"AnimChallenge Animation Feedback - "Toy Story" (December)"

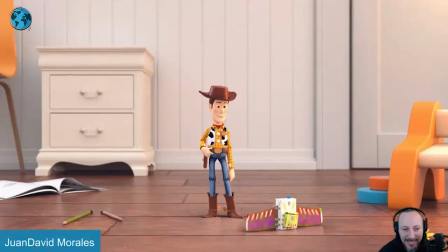(0:04)
All righty, this has sound. Let's play this full.
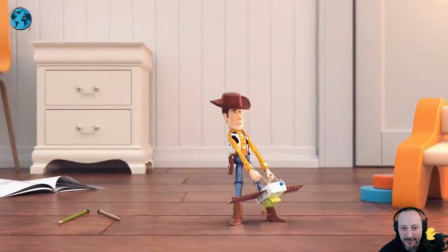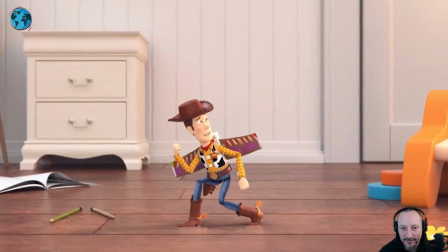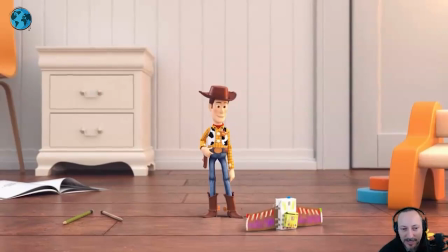(0:17)
It's very cute. Again, this is really well done. The comments that I have are just kind of pushing little things here and there.
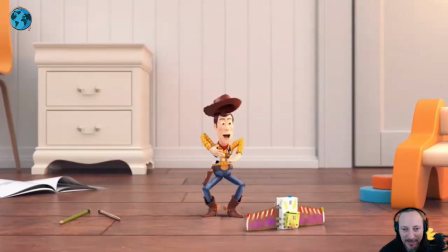(0:25)
And also, again, in the categories of is this different or is this really something that needs to be addressed? But when I watch this, I'm going to bring down the sound a bit here.
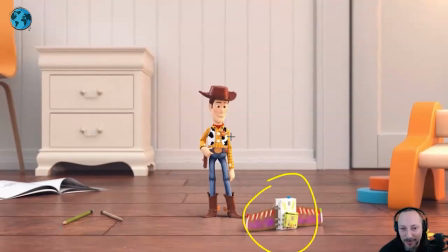(0:35)
There's something where he sees this. I like the content that he wants to be like Buzz and he sees that built together to be like that. That's pretty cute. but he is a bit i would push that just because he has always kind of push poses where it's a bit more over there a bit more relaxed because you have that hand that's so relaxed on on the uh on the hip there on the holster so instead of so
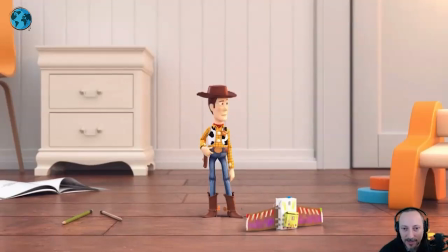(0:54)
straight i would have him lean a bit away from this so that when you go hmm into that that way the root will go over there so to show i want to get to this bit of a change in position from the left to the right you have that already a little bit
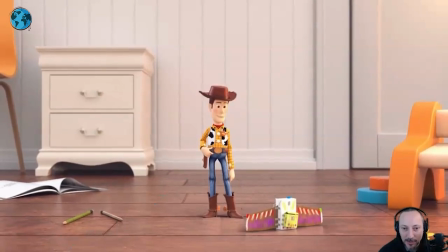(1:10)
here but I think we can push that just a bit more. Because then you can always be a bit further away here. And then he goes, huh. And that's when he goes, and he straightens a bit. I think on that, when he has that suspicious look, you can also potentially start changing the hand pose.
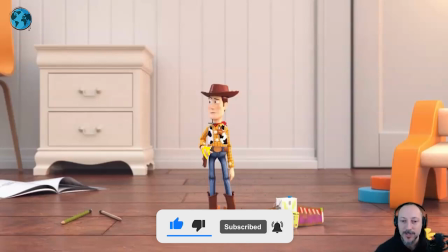(1:24)
It's kind of relaxing, goes, but kind of maybe the hand goes up a bit. Maybe almost off the holster and the belt.
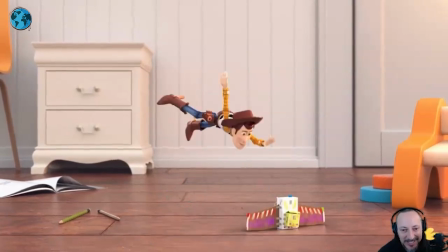(1:30)
And then he gets into that. There's great stuff there. I love all of this here. Grabbing that.
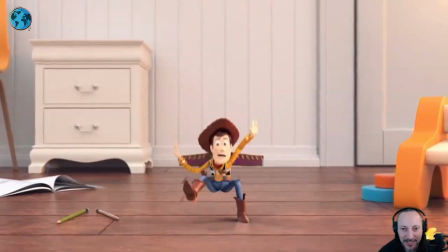(1:38)
All the classic leg moves. Again, I say classic. I say this as a viewer and fan of the Toy Story franchise, not as someone who animated on it.
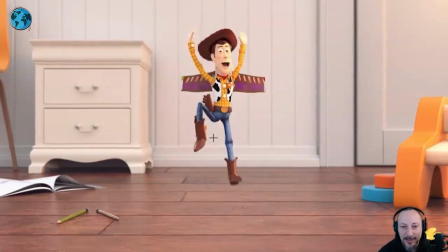(1:46)
As you get on to this, there's that energy that goes this way. But there's something about all that movement.
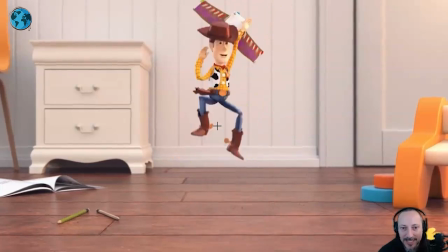(1:54)
Again, it's a really nice separate frames there. As you do this, it feels very straight and very straight down.
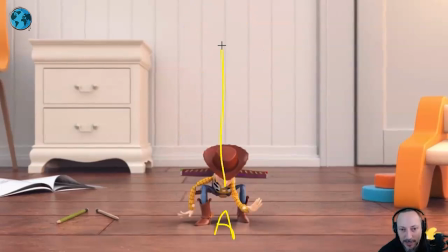(2:02)
Kind of like what I tell my students, like A to B back to A. And I would give this an A to B to C. just kind of change that direction a little bit even if it kind of lands over there
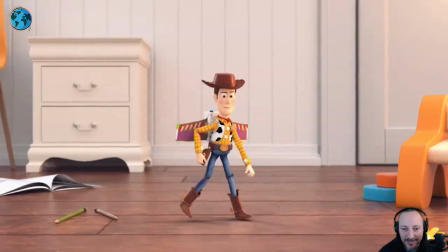(2:14)
then when you have that there's something might just be me but maybe because it's not you know it's it's built together you can get away with maybe potentially that
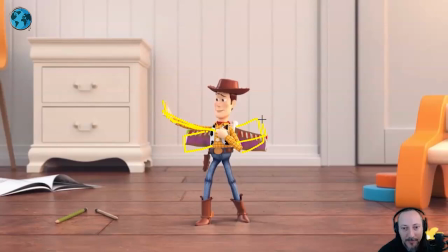(2:26)
wing angle maybe like that only because you can you have a uh a cleaner separation between the wing and this this feels like it's it would be right there and i'm very picky about tangents and how things kind of float together in terms of lines, but you kind of need to just kind of push that.
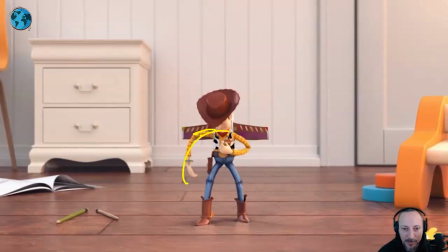(2:42)
Either it's something more like that, not in terms of down movement, but I mean the color in front of it. So if you do this, that the wing might be higher. So you have that line like this. It might be a better idea. So you follow that line there. So maybe that wing is here a bit higher.
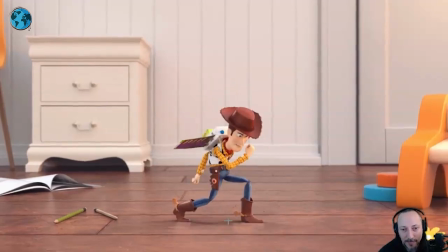(2:58)
And then you got just the color silhouette in front of that. The thing about the next part is that that's all cute.
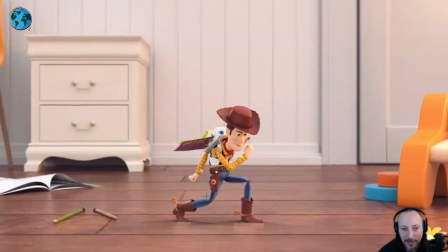(3:05)
I like that. maybe a bit close maybe a bit lower but it's cute i like that but when he does this to me he does it again and it's kind of a bit repetitive i think this is nice and clean in terms of the silhouette but once you get into this i mean
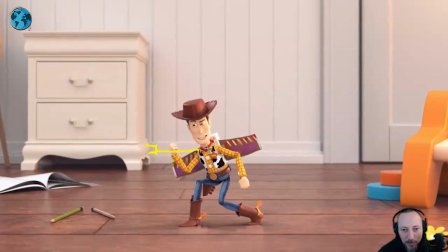(3:20)
could you go full buzz and do the whole laser thing maybe or just something else where it's like oh i am you know i am buzz now but what i like
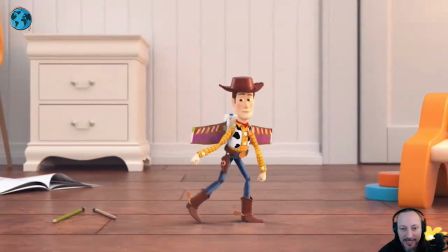(3:32)
about this is that i mean he does go up here but i'm thinking he does this and he's low and in the
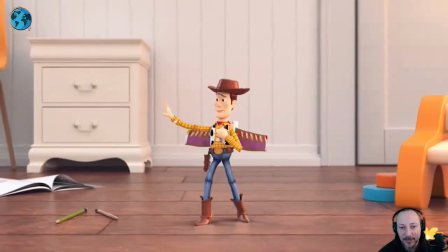(3:37)
next pose he could be high proud even though he has it kind of here but something something with difference and then
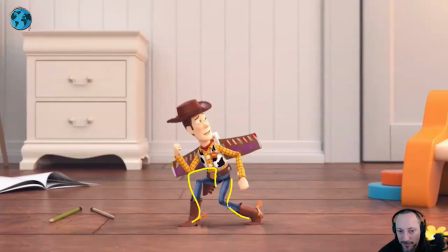(3:45)
when he hears the sound because he's so high he can go back down name maybe not that squatty but just a bit lower so it's kind of like haha i hear sounds i want to go smaller and make myself less seen i think that could be an interesting uh change because right now you're at that height and then
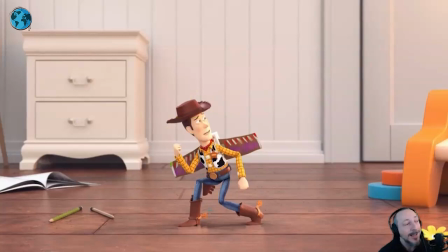(4:02)
oh and then it's the same there's no there's no bigger like oh what happened like i think i will push into a different pose just to kind of change his his head space and how i'm you know i can be strong as well then oh
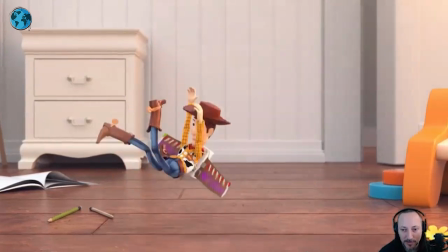(4:15)
what is this because then he goes straight into that and
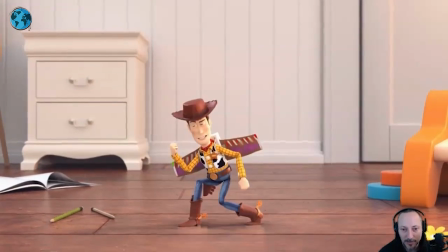(4:20)
that's all cute and watches again here oh yeah there's something where it goes oh and that could be a push this way because here's the door he wants to get away from the danger so in that post change leaning a
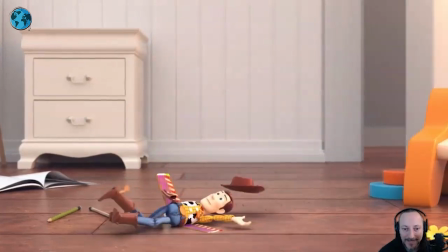(4:33)
bit more to the left and then and even that potentially could have
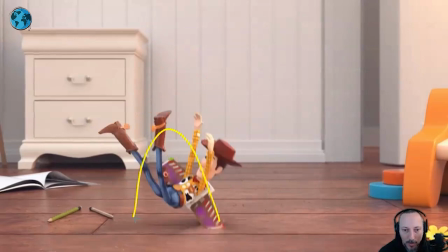(4:38)
a bigger whoa over there because right now it
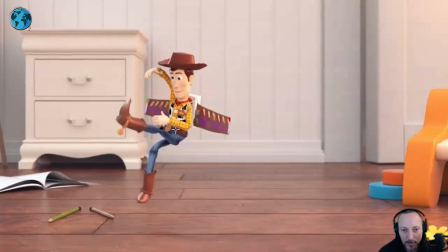(4:43)
feels like you're going this way and once you stop here it's straight down so
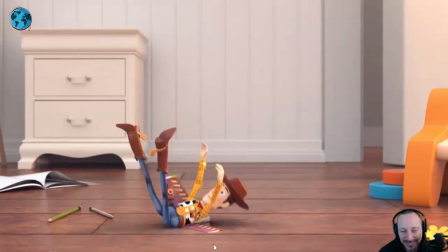(4:48)
it feels like that is what's going on versus that where we kind of land a bit more to the left but it's super cute really well
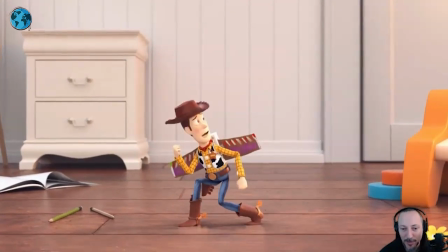(4:55)
done love the render to could totally be in the movie i mean you know again as always subjectively speaking as a fan but that is that thanks
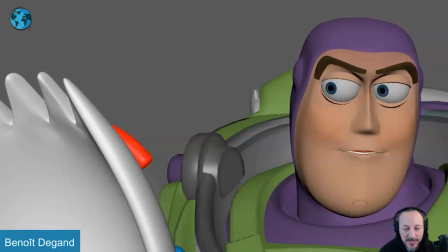(5:02)
all right let's play this in full first there is sound we pretended
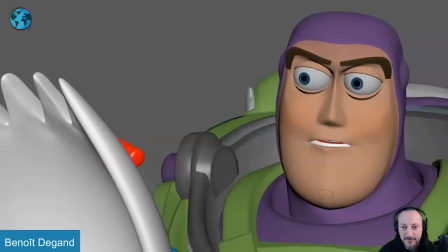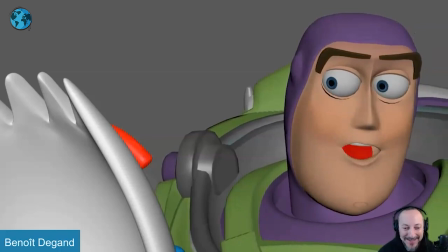(5:17)
all right it's very cool also because the sound is from galaxy quest i love anything galaxy quest now the reason why i'm picking
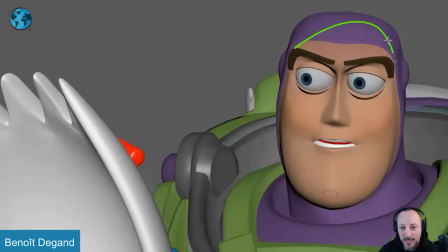(5:25)
this one there's some really cool stuff in there and i think my main comment will be in terms of the reactions on his face and kind of the thought process
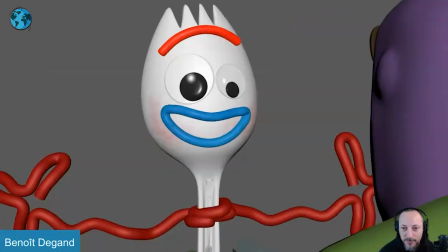(5:32)
but if you play this from the beginning we pretended i like that there's a we pretend like actually in the head accent going
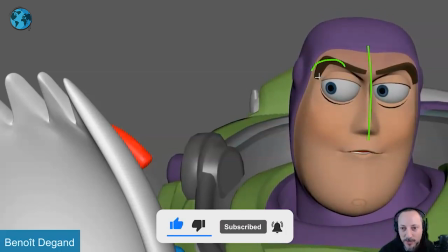(5:40)
this way the only thing i would probably tweak there it's just a bit symmetrical and i would just kind of tweak the shape a bit more not to have like
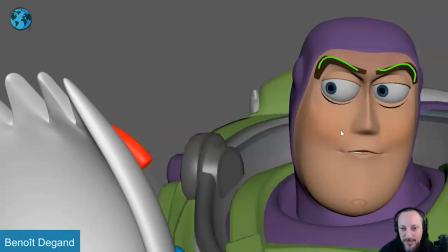(5:48)
you know like the one eyebrow thing but just less symmetrical even on the mouth we pretend we
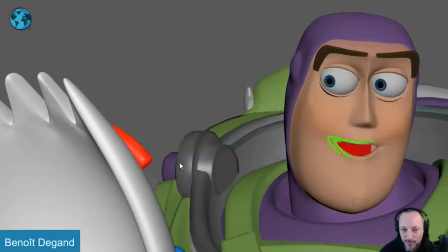(5:54)
pretended it starts to be there but i think we could push that a bit more in the corners and i I think in terms of composition,
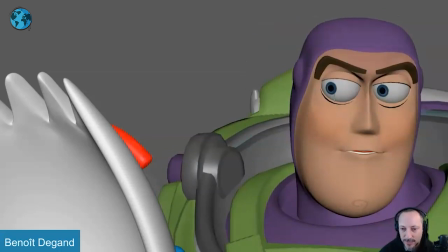(6:00)
I would just scoot him a little bit over just a tad. He's a little bit edgy there. I think the eyeline is kind of okay. Maybe it's a bit high. Not that we know right now where those eyes are.
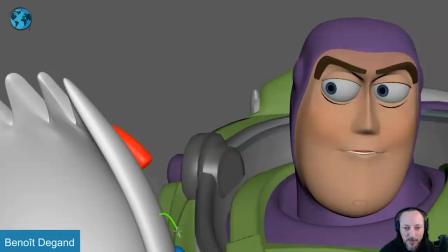(6:16)
If you go further, you can see they're fairly lower. They will be down here. But I think that just is a bit high. I mean, you could bring that a bit higher a little bit. Maybe it would mix. maybe bring this up a bit higher and lower the uh the eye line just a tad we pretended
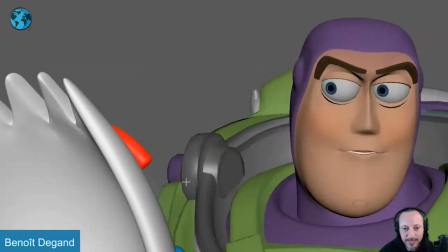(6:34)
and if you look at the structure it's hard to see there but we need to get a little bit out of there i know these are all hard surface things a specific way of how he moves but anything we pretended just
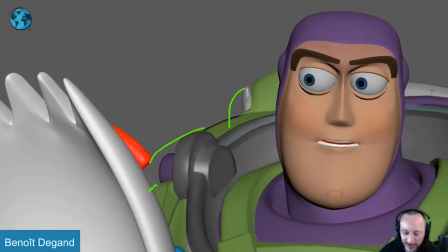(6:46)
some i would love to see something because it's such a shell i know that's what it is but something in there.
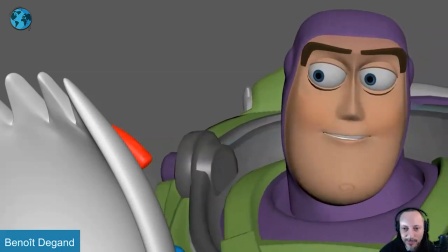(6:52) We pretended. We pretended.
And I think we pretended.
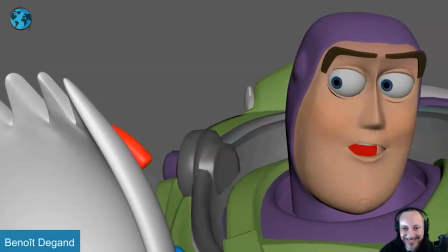(6:57)
Just a bigger stretching.
Pretended.
Actually, let me put on the scrubbing here.
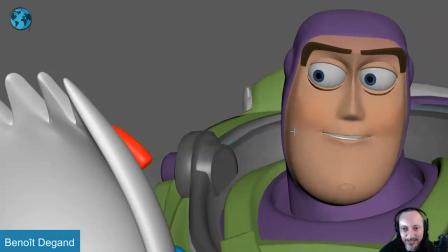(7:03) We pretended.
Just a bit more teeth, I think, would be nice. Just a little bit.
We pretended. We pretended.